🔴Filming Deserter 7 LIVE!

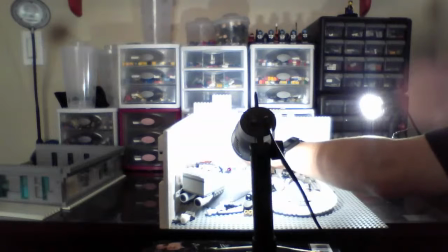What tends to happen when you're moving around multiple minifigures at once is on the camera it looks kind of chaotic,
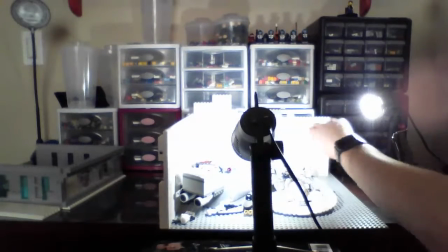and I think that that sense in this scene is kind of good.
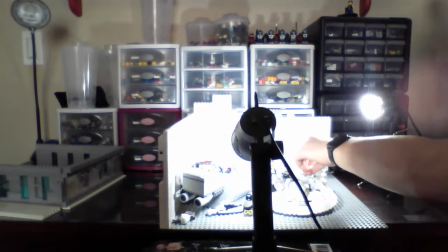So I'm kind of making everything a little, like the camera's extra zoomed in, it's mostly focused on the people running,
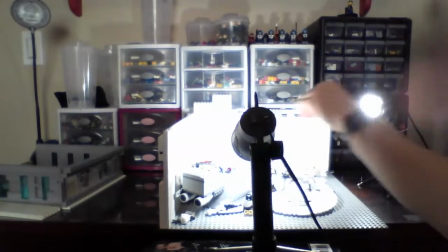so I think kind of setting the scene and the camera angles really kind of portray the
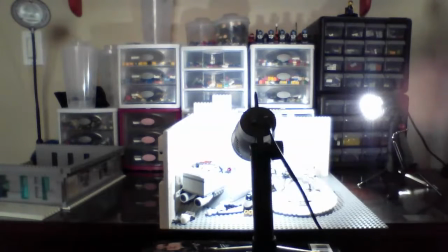feeling of the scene. So I think we're just about at enough pictures for the next scene.
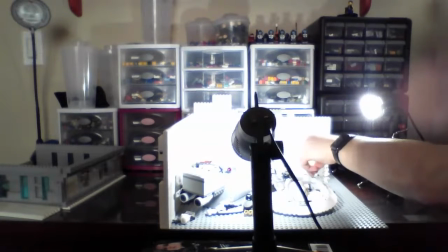Shouldn't have to redo this scene again.
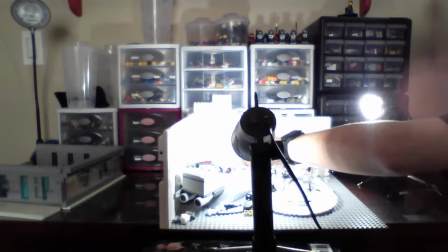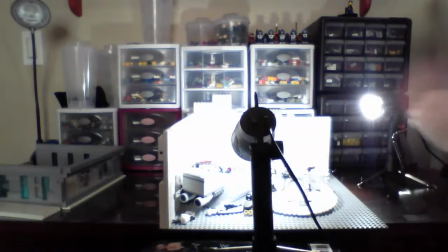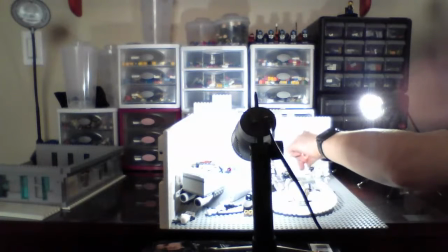I'll have this one. Fortunately, this stormtrooper does not have very good legs.
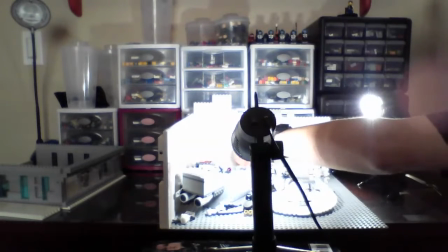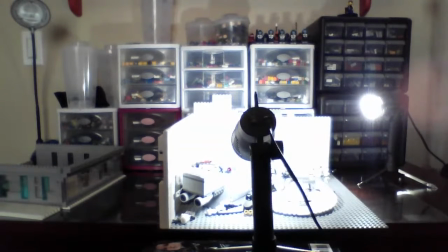Perfect. So, now we're following the story. Cam has missed the grenade, he's pinged it, it's ricocheted, and I'm just going to show the exact same image of him shooting from the side angle, and I'm just going to stick that in again,
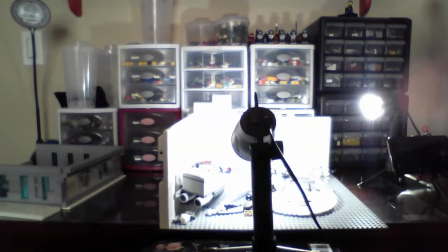and I'm going to do some kind of effect of whatever, him sighing or something to show that he's collecting himself, and then he'll shoot again. And then this time I'll zoom up really close on the grenade, I'll do the kind of impact sound of a shot, and then I'll do some kind of explosion.
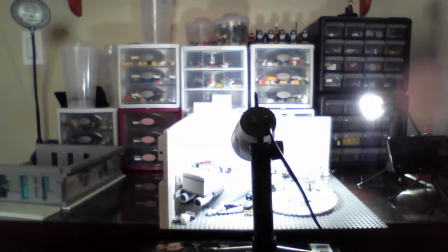So I usually have some kind of plan for how I do stuff like this, and then I just kind of go with it and see where it goes. I think a lot of people like to have everything planned, but I think flexibility is the best way for me. So let's just go back. We're going to be zoomed in on the grenade again. I'm going to do a different angle because I'm tired of using the side angle.
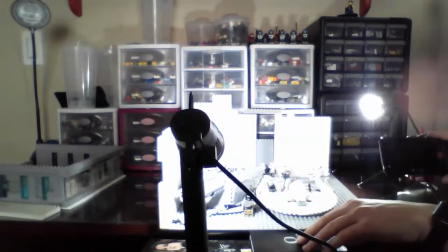I've kind of overused it in the past few scenes. So we can swivel, make this nice and high.
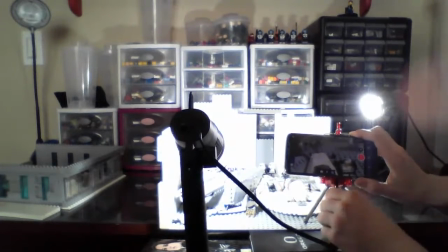You see it? Yep, right there. Got it. Okay. And for a scene
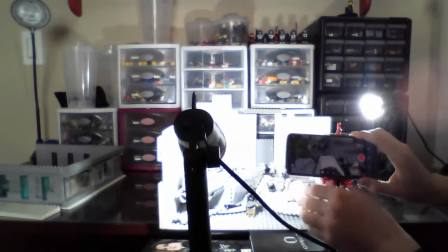that's mostly still picture and effect, I might just hold the camera and only take one picture because it would be wobbly if I took a bunch.
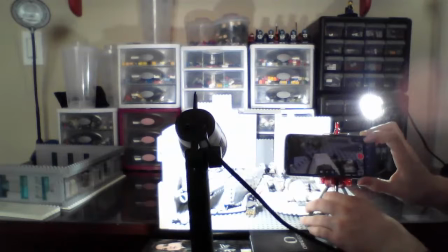So
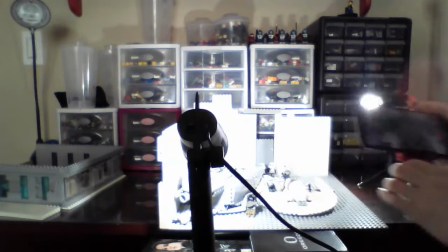we have that. Perfect.
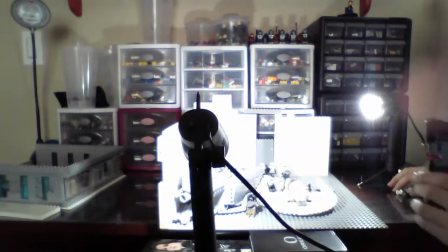Now that the grenade is struck, we're going to be doing an explosion. And I think for something like that, for the kind of explosion effect I have, I want to kind of do a smaller scale scene because the GIF I use for an explosion for my green screen is kind of small.
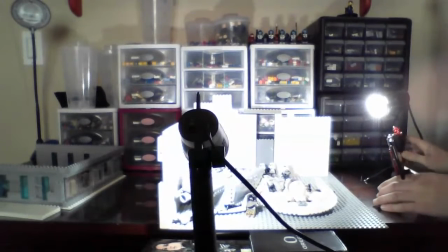So unfortunately, I'm going to have to use the side angle again, but I'll just do it even more to the side to kind of change it up a little bit.
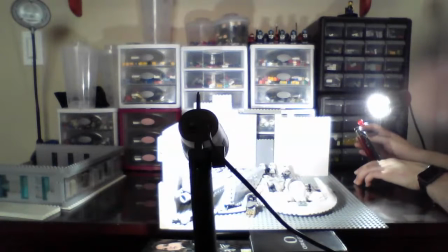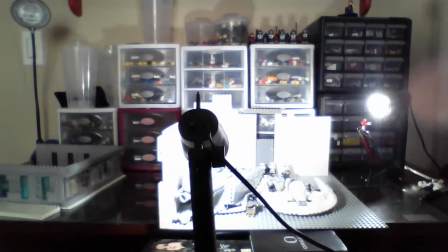And even though the explosion covers up most of the screen from from the time the GIF starts to the time the GIF is over, because in the GIF it expands, I'm still gonna move stuff because you can still see stuff through the explosion, which I noticed on Deserter 3,
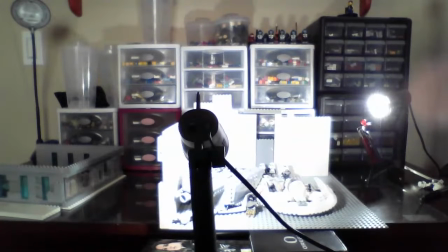which is why I had to do a re-upload, is I never moved the thing that was supposed to get blown up. Okay.